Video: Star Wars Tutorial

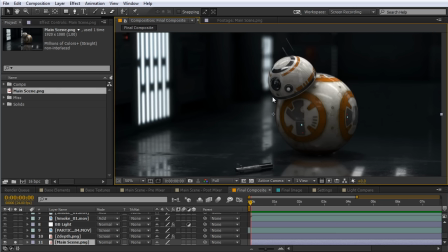Everything else we create here, you can do for the most part with the free tools in After Effects, but some of them I use some other third-party tools just for efficiency and speed. The other thing I wanted to kind of add to this scene, if you remember when I mentioned the fog earlier, I wanted to add kind of a blue atmosphere in the background here. And I was experimenting with using lights, and I was also experimenting with using the fog,
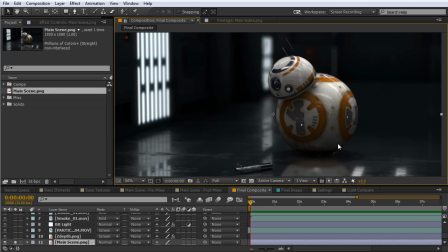and I wasn't getting really any results that I was pleased with, and I wanted something I could adjust really easy on the fly near the end of my composite.
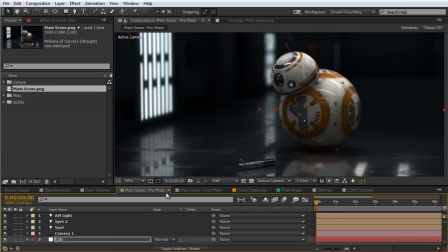So the best solution I actually found was if we jump back in here to the render we had before, so I'm back in the actual element render right now, what I decided to do was come down here to the output, and I just would change this to the Z-depth.
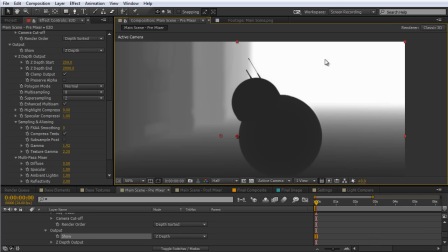So I would get a Z-depth map with the depth of field on, so you can see reading some white back here, the farther away they are from the front of the scene, and the front,
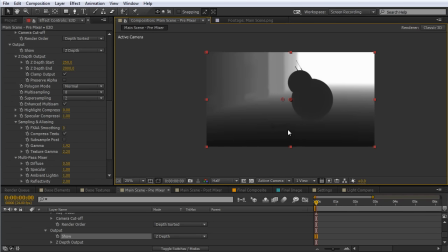it's the darker black colors.
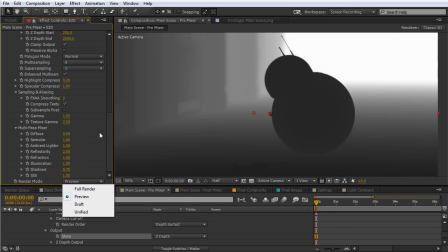So again, I just set everything back to full resolution and rendered out a PNG of this Z-depth map here.
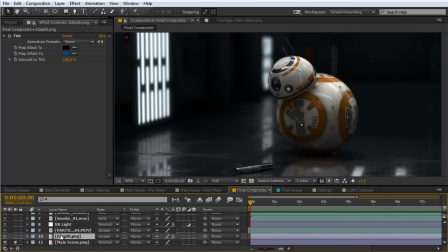If we come back here to the final composite, what I did was I brought in that Z-depth PNG and put it above my main scene image.
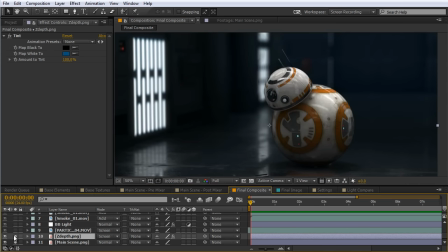And let me just turn this on. You can see what this is going to do now. So you can see that kind of just subtle blue hints it's added to the background. I'll show you how I did that. So what I did was I just brought in, I'm going to change the opacity here, I've got it down really low. So there's our Z-depth map.
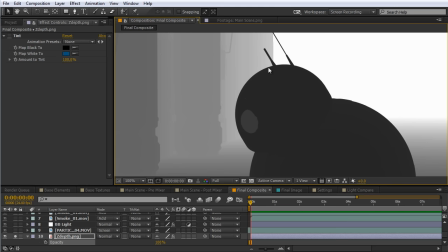You can see it's really detailed, really sharp. Again, rendering it out with the full render settings.
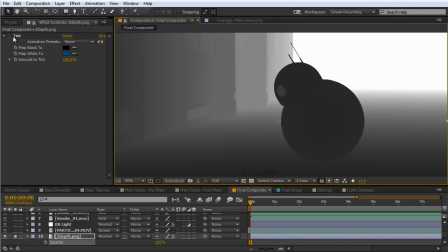And in order to make this kind of look like fog, I just applied the tint effect to it, and I mapped the white to this blue color.
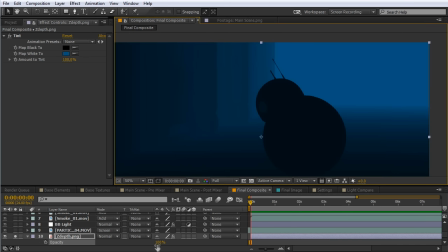So we get kind of this blue fog in the background. And so I just brought the opacity on it down quite a bit.
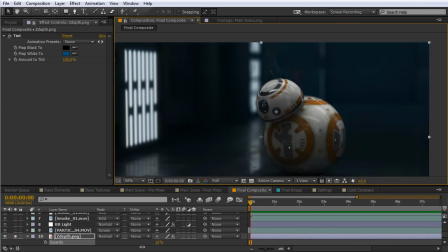You can see you can adjust kind of how much fog I want to be in the scene. So this is a really cool tool using the depth map to kind of make fine-tune adjustments.
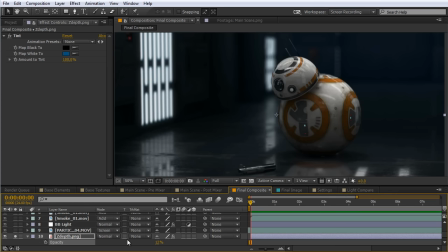So I set it to 12%. And in order to make it pop just a little bit more, I set it to a screen mode.
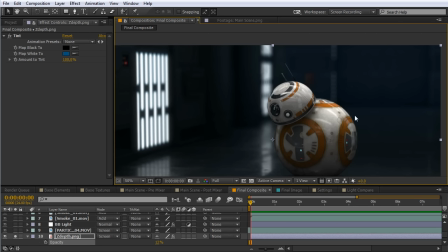You see it just lightens it up, and it's just a very subtle accent. And the reason I want this to be so subtle right now is later on I'm going to add some more kind of cyan blue to the scene. And because this background now kind of has a slight tint to it, it'll just help things pop. It'll also help replicate the kind of tealish look that was in the new Force Awakens movie, and that's kind of what I was going for with this.
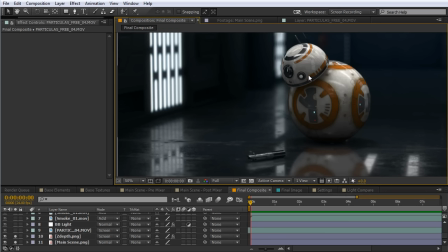Now the next thing I want to do is I wanted to kind of showcase the light here, make it a little bit brighter, kind of give it a little bit of volume to it. And what I did, this is really simple and easy trick, I just created a curves adjustment on an adjustment layer here, and I just went ahead and masked around kind of where this light would be.
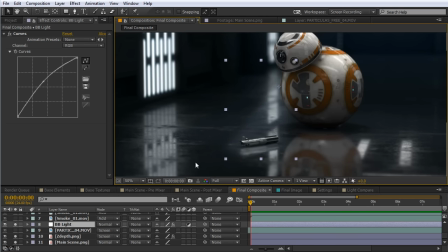And you can see that here, and I'll just turn off the mask there, and you can see this just brightens it up very subtly. It helps sell kind of this volumetric light hitting the lightsaber, and it looks like it's coming straight from BB-8's light there.
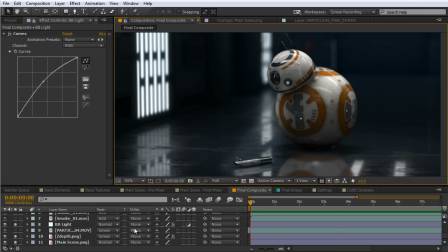And in order to sell this even more, I wanted to add some particles in there as they're kind of like being illuminated as the light hits them. So what I did in this case was I just took some particle footage that I had, and I masked that out again.
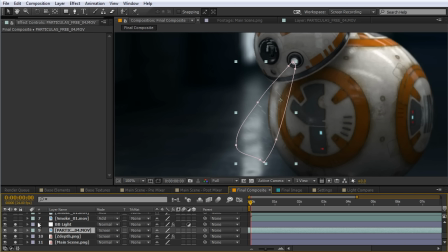And I just masked that out so it's only being lit up where the light's kind of going right there. And this is just some particle footage, just some organic floating particle footage.
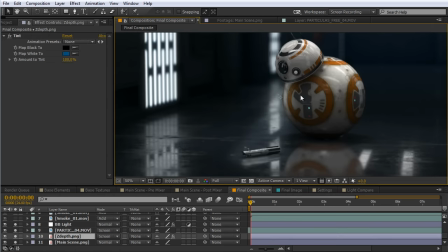I went ahead and set that also to a screen mode, and this kind of just helps sell the effect that these particles are passing through the light and being illuminated. And down here for the lightsaber, I kind of wanted there to be like some dust or something coming off of that. So what I did was actually took some of the smoke footage from the Accent Essentials, you can see right here.
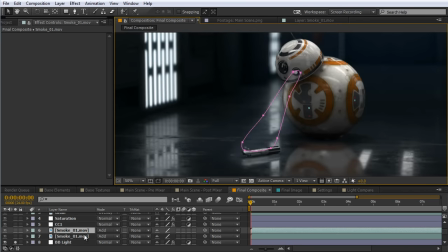And I also masked that out, and I just set that to an add mode. So if I turn these on, you can see.
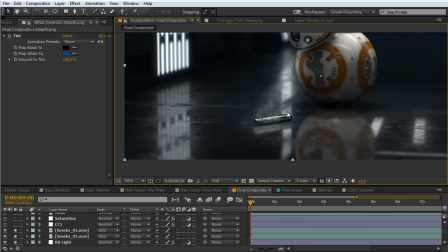And what this dust kind of does is just imitate kind of like heat, like a lightsaber battle just got done, and this lightsaber's laying in the corridor.
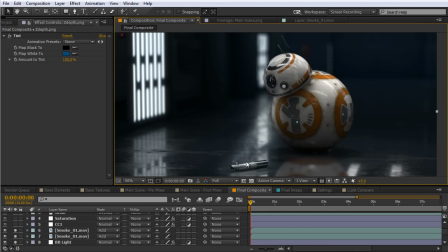Spoiler alert, sorry about that. But anyway, and again, this was all just done with 2D layers on our final composite.
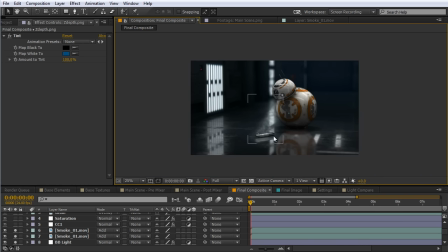So it works out really well, especially when combined with that spotlight we did with Element.
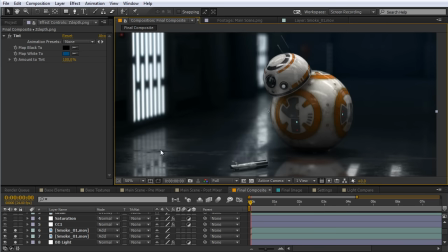Now I wanted to add more of like a filmic look to the overall shot, and the way I achieved that was using a third-party plugin called Koji Advance, and this is really just going to add more tilt to the background and a little bit more contrast. Now you can use any film emulator. You can use Film Convert or the film emulator from Red Giant or a lookup table,
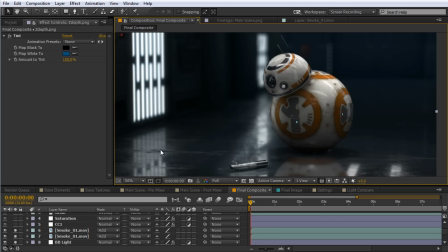or you could just even use some of the tools inside of After Effects to create a look similar to this.